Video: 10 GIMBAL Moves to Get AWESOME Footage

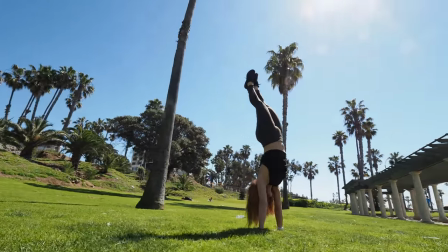247s
So when you get down low and point up, you have that super dramatic low shot,
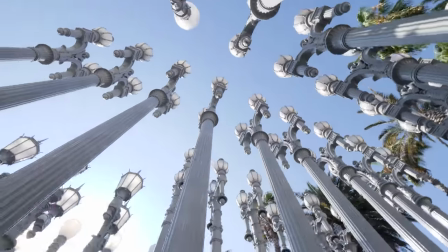252s
and the beauty of the Crane 3 Lab is you have this handle on top that allow you to get these super low shots very easily,
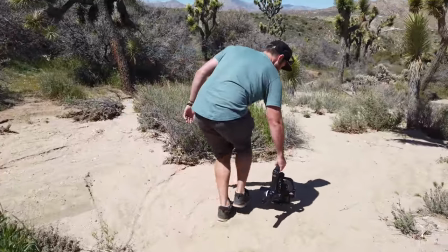259s
And this is one reason why I like this gimbal so much is that it's easy to maneuver from your different positions because of the way that the handle is set up on this gimbal. So with the low shot, you could basically recreate any of the moves that we've talked about, but just bring the camera super low and point up at your subject.
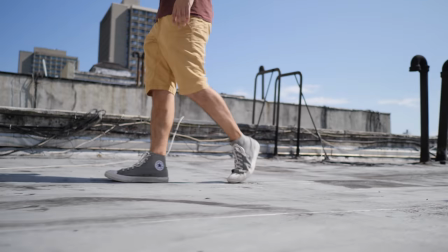276s
Now you can either focus on a portion of your subject or you can widen out and have the entire subject in the frame.
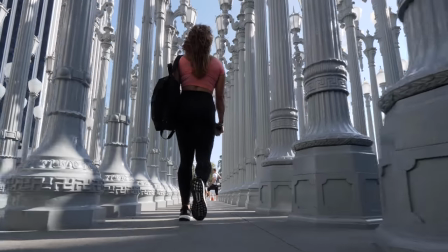282s
It's just a different perspective and gives you a whole different look to your footage. Now, number seven is a reveal.
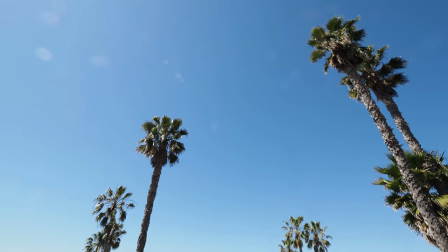287s
So you're gonna wanna use the follow mode. And what we're gonna do is go from the sky and pan down into your subject and follow them. So whether the person is stationary or moving, you can use this follow mode, start looking at the sky,
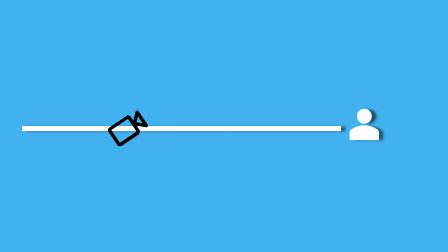301s
and then slowly tilt down on the gimbal to reveal your subject in the frame.
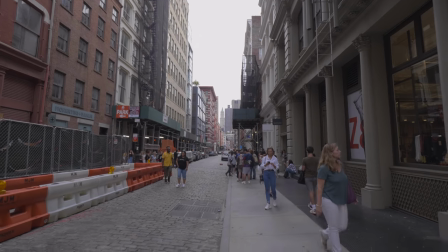305s
Now with any of these moves, when you're doing a reveal or a dramatic move like this, just make sure that you feather in on both sides so you have no jolty motion.
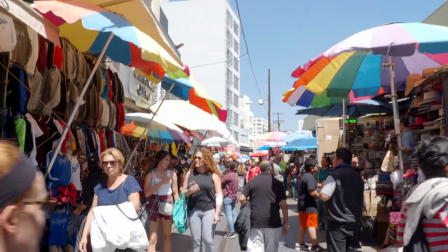314s
The whole idea behind a gimbal is smooth, dreamy-like footage. So you're going to want to feather as much as possible when you're doing these kind of shots. So start in the sky and then pan down to find your subject. And you can do the same looking down at the ground and panning up or panning from an object left to right.
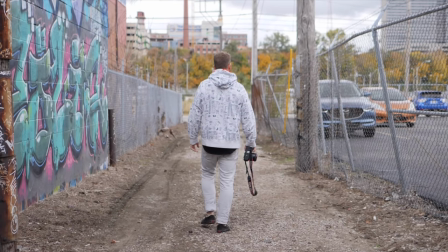330s
Basically, it's a reveal where you're looking at something else and then panning onto your subject. Number eight is another sort of reveal, but you're basically gonna be starting on someone's feet and then moving up to their head.
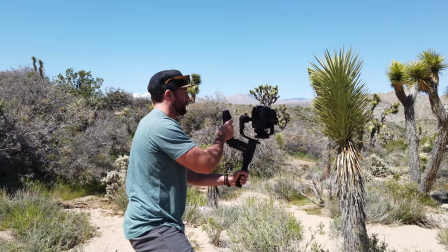342s
So it's a kind of person reveal or an object reveal where you start on one aspect of it and move up to another.
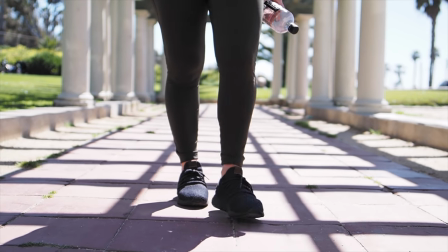348s
To do this, you're gonna wanna have it on tilt lock and you're gonna wanna make sure that if you're using a longer lens, you just lock that focus in and then make the move from bottom to top.
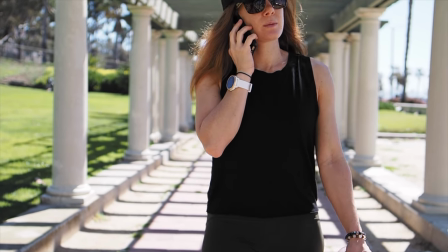357s
And what you're gonna do is just move your hands from down low to up high to be able to get this kind of a shot. Now, the next one is a fun one and this is a jib shot.
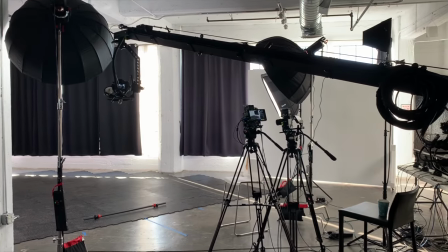366s
So jibs are big pieces of equipment that allows a camera to get these sweeping shots from way high to way low.
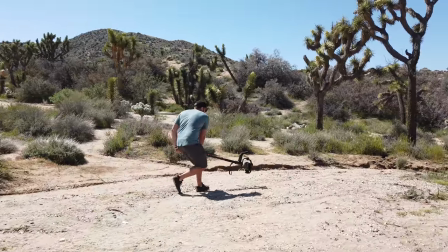373s
Now with a gimbal, you can attach a monopod and then you can get a much higher sweeping motion.
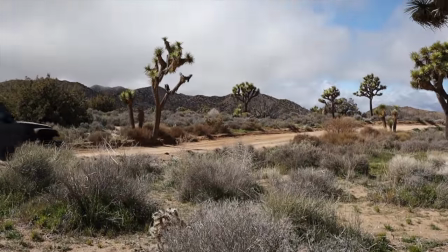379s
So a couple notes when you're working with a jib-like shot, I suggest using a wider lens because you'll be able to see more of the motion in the actual frame.
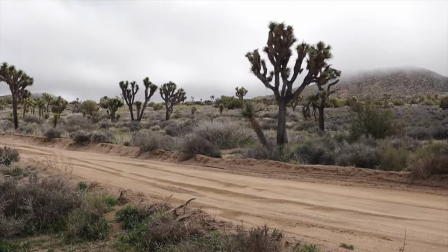387s
And then also you're gonna wanna put it on the tilt lock mode. So either start high and come down onto your subject or start down low and then sweep up high to reveal the bigger scene that's going on. Now the last shot is a POV whip.
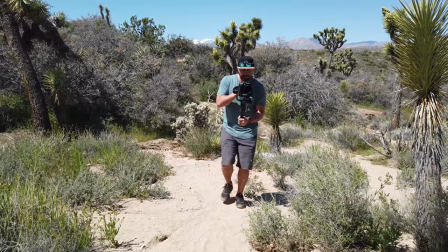401s
And basically what happens is the camera follows as you super fast, so it's the follow mode, but it has a quick reaction time when you're actually using this mode.
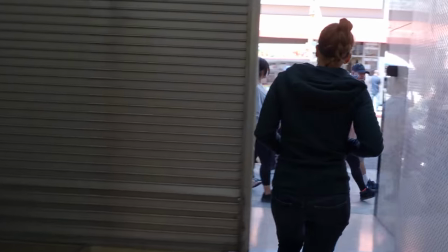409s
So the purpose of this is basically you can have your gimbal getting smooth footage,
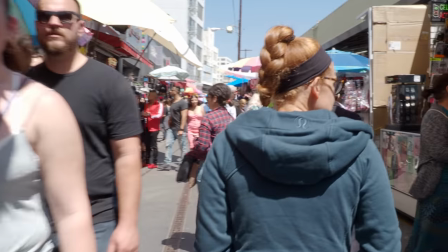413s
whatever motion that you want, but then when you wanna do a transition to another scene or another shot, you can whip. And when you put these together and you add a little motion blur on the top of this, it creates a seamless transition from one scene to the next. All right guys, let me know your thoughts on these 10 different moves. Go out there, play around with each one of them, and let me know down in the comments which ones you like the most. All right guys, I'll see you on the next one.